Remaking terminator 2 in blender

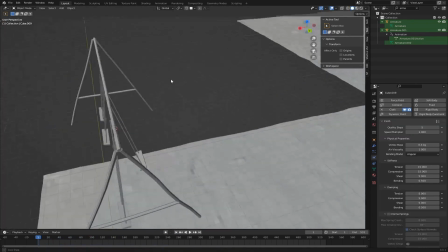Then I went on to create this swing set, and to allow the swings to actually move in the wind,
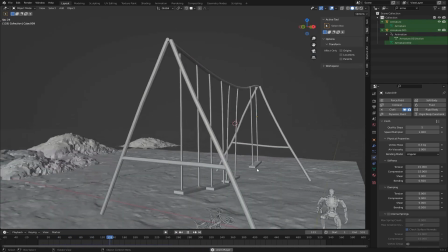I'm using a cloth simulation with a vertex group for pinning.
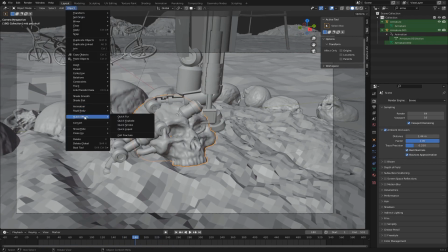A central part of this scene is the destruction of the skull once the Terminator steps on it, so I wanted to put a little bit of effort into it.
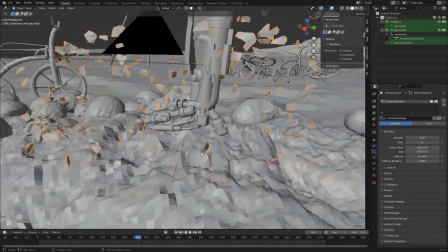Here I'm using the explode modifier to fracture the skull into loads of small pieces,
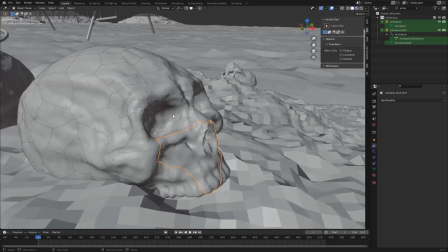and then I'm going back and joining some of them together to give a little bit of randomness to the size of the pieces.
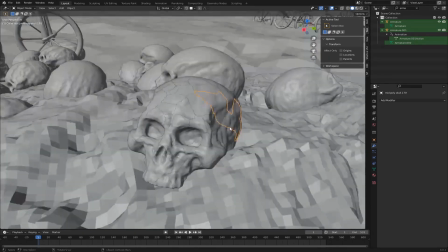This method works really great when you have something that will just explode all of a sudden. Otherwise I would use cell fracture.
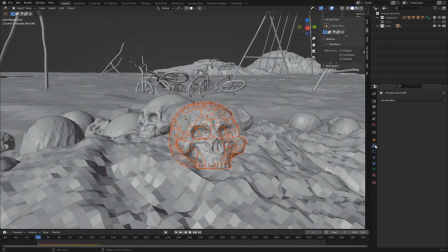Then I made these pieces rigid bodies and gave them a solidify modifier to give them some depth.
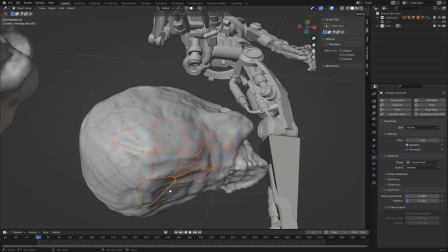I experimented with different different ways of having the foot react with these rigid bodies.
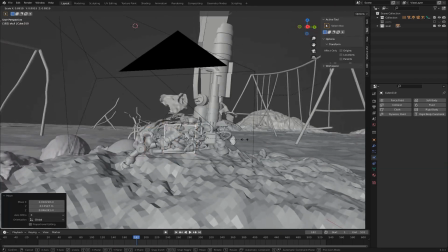So you can see here I use a cube and parented it to the foot, but that didn't really work because the pieces just exploded outwards.
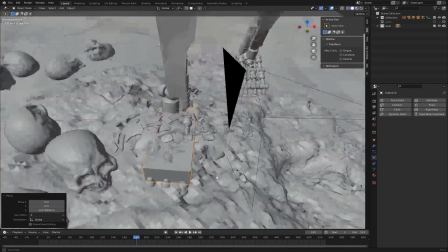So I think in the end I just gave the actual foot object a rigid body,
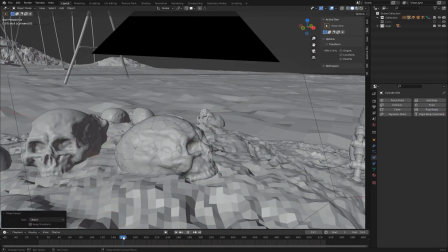but the destruction is happening so quick so you won't really see the details of that interaction there.
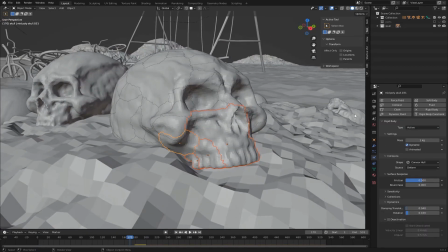I thought it would be cool if some of the pieces got wedged between the ground and the foot and kind of leave an empty shell of the skull.
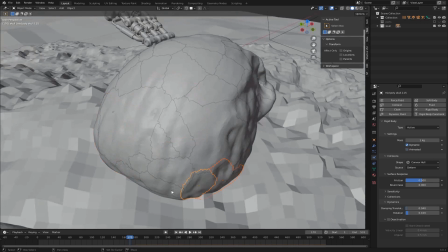So I just joined some of the pieces together, so I got these bigger pieces and removed the rigid bodies and
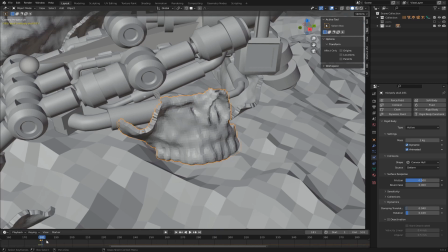then manually animated them to kind of flare outwards once the foot stomps down on them.
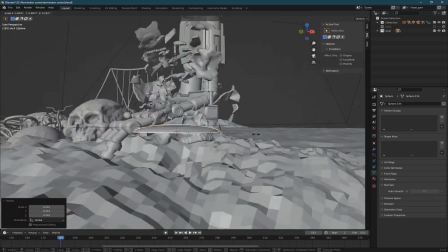I thought that was a really nice touch. To bring it all together a little bit more, I added a sphere, cut it in half and then scaled it down on the Z-axis.
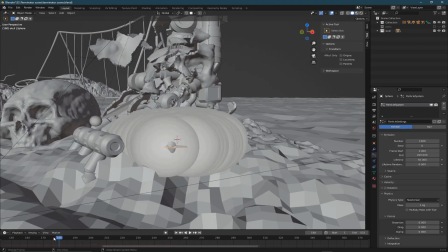Then I could use this sphere to emit some particles,
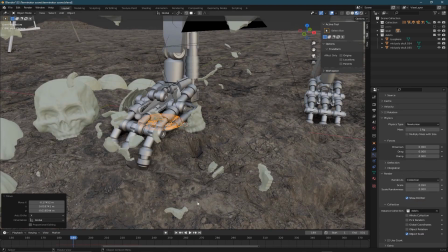so I made this collection with these small pieces of debris and just made it emit all of those at the frame of impact.
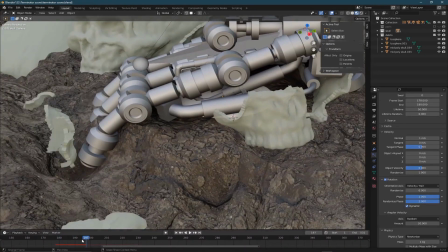So now we have a little bit of small scale debris to go along with the destruction. But then I was thinking, how could we bring this to another level?
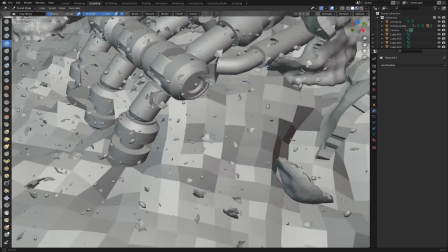So I added in 2 shape keys, and on one of them I sculpted the ground to kind of form around the foot where it landed,
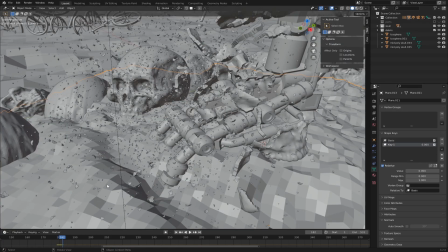to give the effect that it kind of dug into the ground a little bit. And then I animated that shape key to turn on when the foot landed on the ground.
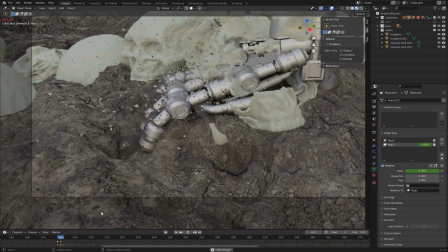So now the actual ground moves a little bit once the foot lands.
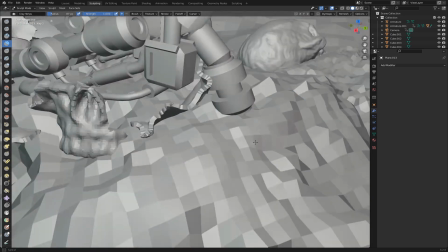And I'm not really sure if that's going to be visible in the final render, but it just felt like a cool thing to do.
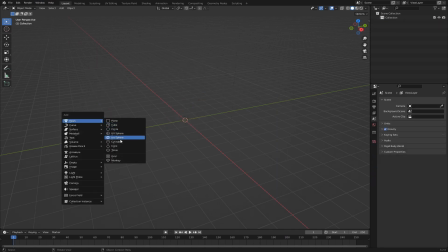Then I created a separate scene and started working on some of these explosions in the background.
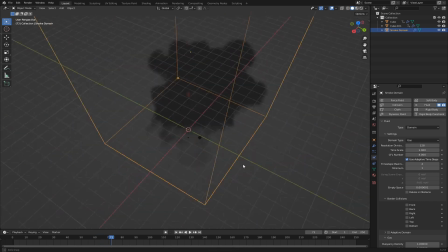Creating explosions inside of Blender is a whole process in and of itself, so I'm not gonna cover that in depth in this video.
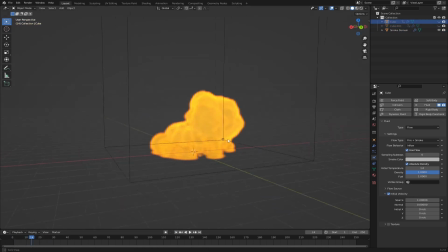But if you're interested in learning more about Blender's fire and smoke system,
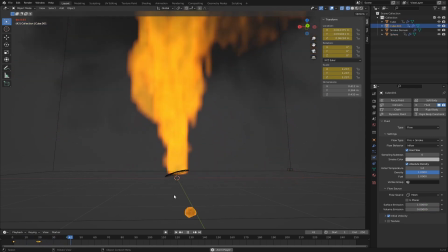I have a separate video covering all of that, so I'll link it down below for those of you who are interested.
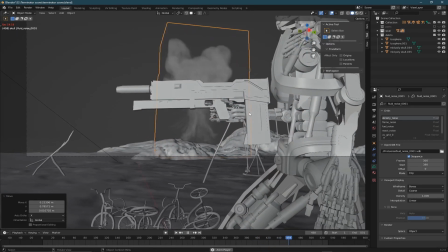Once I was happy with my explosions, I went ahead and imported those into my original scene and adjusted the
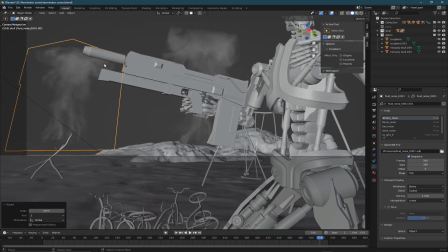frame start to kind of match how the explosions happen in the original scene.
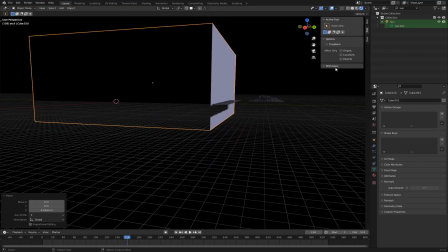Then I just created this giant box to cover my entire scene and gave it a volumetric material.
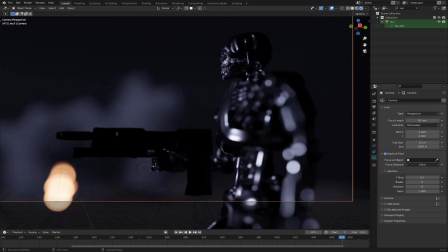Here you can see I'm also playing around with depth of field and trying to get something that I like.
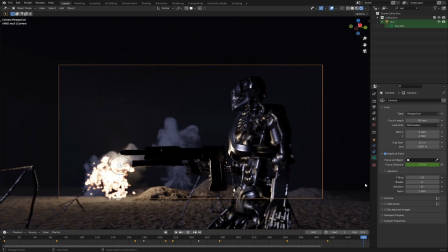Since I knew I was gonna render this in Eevee, I had to find a way to cheat how the fire illuminates the environment.
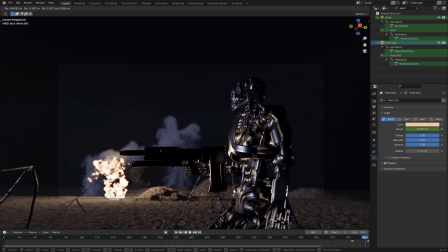Basically all I did was just animate a point lamp to follow the mass of the fire and keyframed it to light up with the fire.
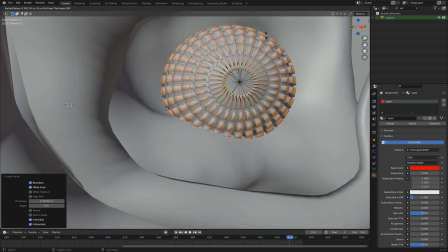To give the eyes a little bit of detail, I just insetted all the faces and hit Alt-E to extrude them along their normals.
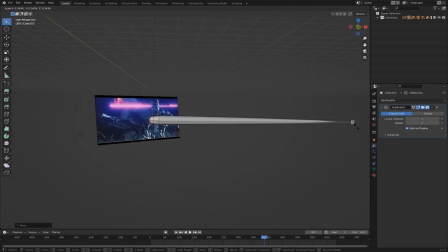I knew I wanted to create these blue lasers all inside of Blender, so I thought of a way to do that using particle systems. To create the actual laser, I just created this stretched out cube and parented a blue lamp to the front of it.
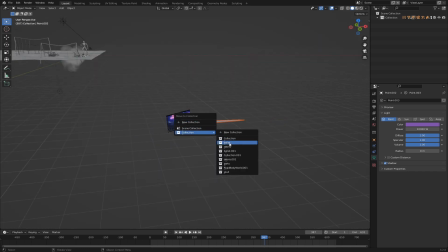Then I could put those into a new collection and tell this particle system right here to shoot them outwards.
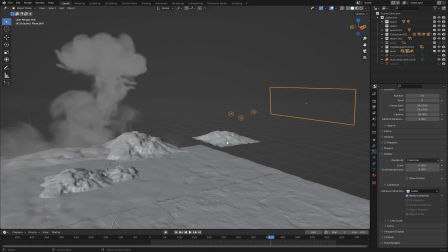I had to play around a little bit with the settings to have the lasers actually line up with the direction that they were traveling in,
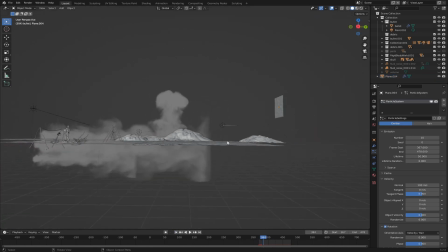but I found out that if you use dynamic on the rotation, you get that kind of effect.
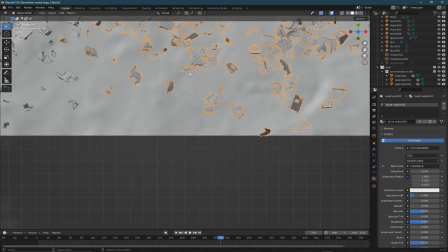So that's a pretty useful tip for you.
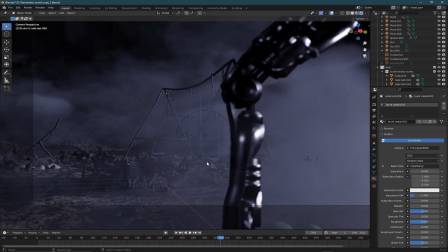The scene was feeling kind of empty by now, so I added in these debris assets to the foreground and also placed these broken buildings in the background.
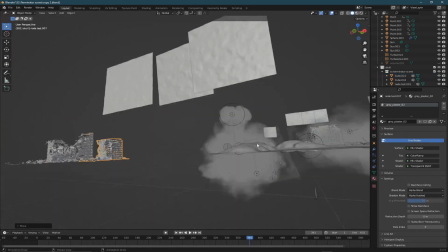I made these ones for another project, but basically I used the same method that I used for the skull,
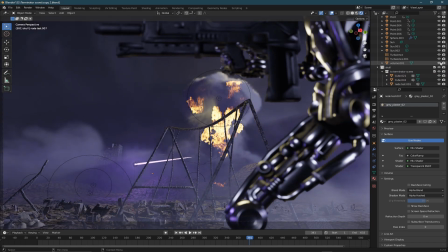but only on parts of the buildings, so they kind of look destroyed like that.